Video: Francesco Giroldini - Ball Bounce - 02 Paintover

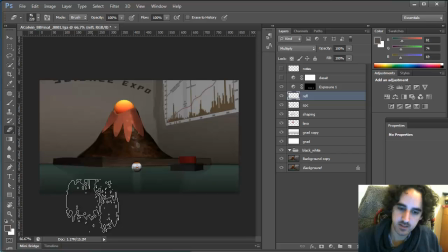[11:46]
and something that we should always consider is the Fresnel effect meaning that reflections are more obvious at a glancing angle which
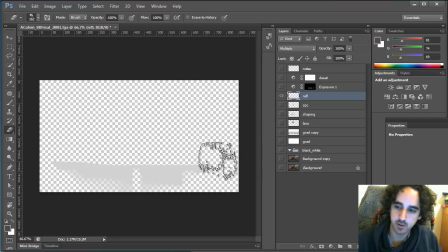[11:58]
is why if you see this layer I'm painting out the bottom here but I'm leaving that so that
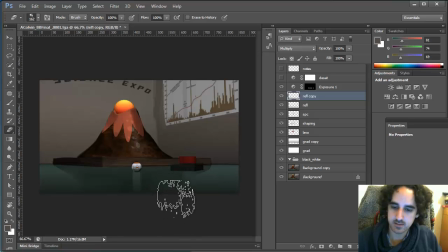[12:05]
when you if you make it more prominent you can really see that the reflection should be a little bit more strong at a glancing angle
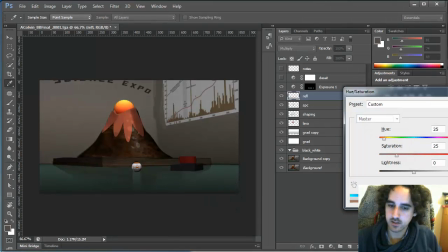[12:16]
and actually I'm gonna colorize it a little bit so that it blends a little be better
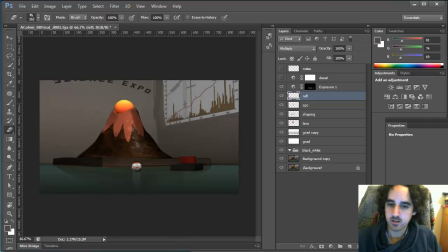[12:22]
something else we could do let's see let me take this out okay well in general I think when you look at all the reference pictures
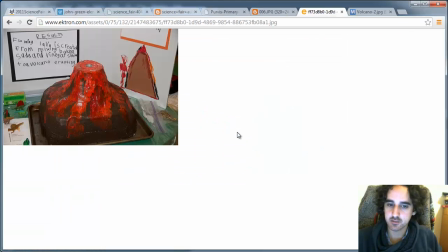[12:36]
there's a certain mood to all those pictures like the
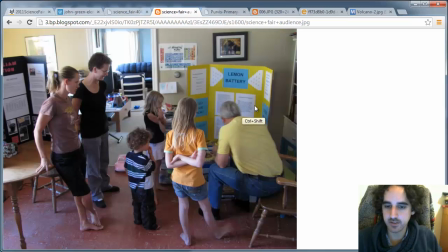[12:41]
palette here is very warm the palette here is very cool the palette here is very green
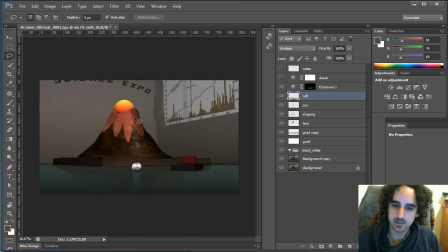[12:46]
but when I look at this image the palette is not united there's a lot of different hues there's like a bright red and a bright green and usually that doesn't tend to happen so what I probably will do is try and light it
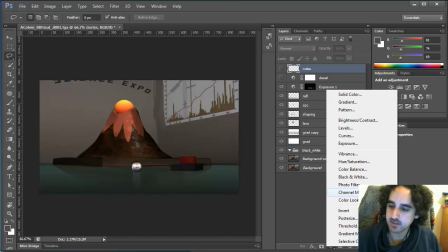[13:02]
so that the colors are a little bit more uniform
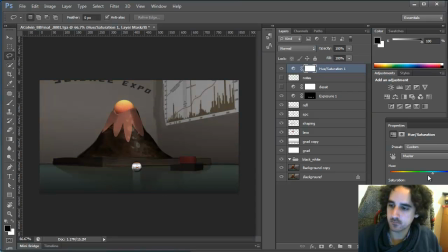[13:10]
so it may mean that I might pull back a little bit
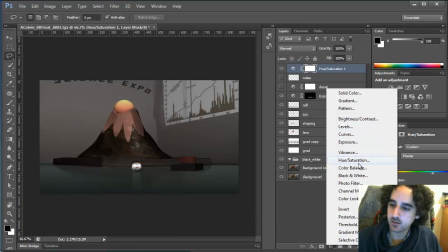[13:18]
on the saturation and then I might overall try to color correct the image so that
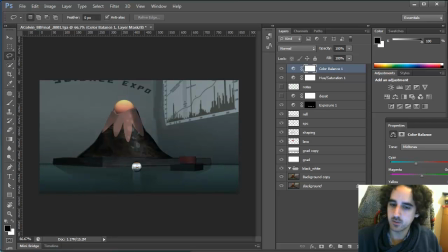[13:25]
it's either more greenish or more bluish but definitely try to rain in on on the color palette you know and let's see what else can we do
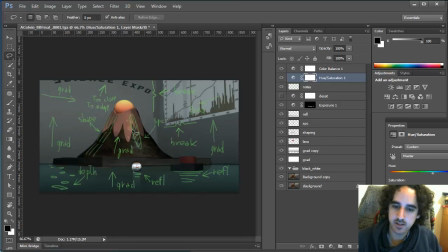[13:42]
gradient, break those things, break specular, or gradients, oh yeah. So I noticed that the text here is a little too close to the edge of the screen, so something else we might try to do is grab the text and move it down.
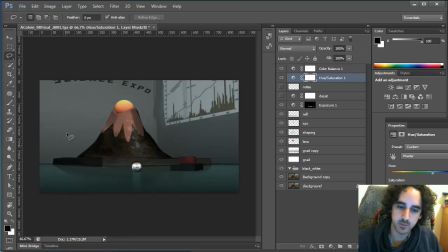[13:59]
And also probably add a little bit of variation on the texturing, so we can add interesting cracks or interesting details. Anything to add interest to the image, like something as simple as adding a specular here on this button or even showing
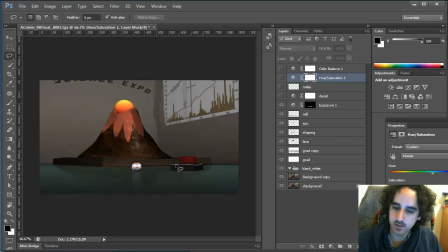[14:14]
one more plane will go a long way to add depth to the image. Because right now we might know it is a cylinder but it could be anything else because we don't know, we don't see the planes. We only see one continuous plane. Same thing for this square.
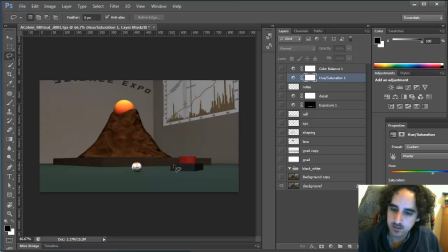[14:34]
We don't get to see three planes you only see two so anything we can do to kind of bring those out with bevels or any imperfection will help to suggest the shape of these objects.
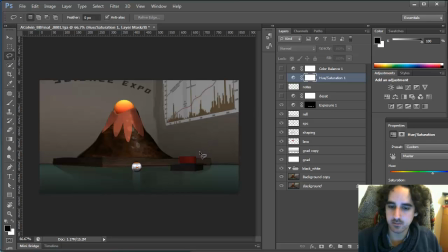[14:49]
I'm probably gonna add more principle later on but hopefully this helps for now.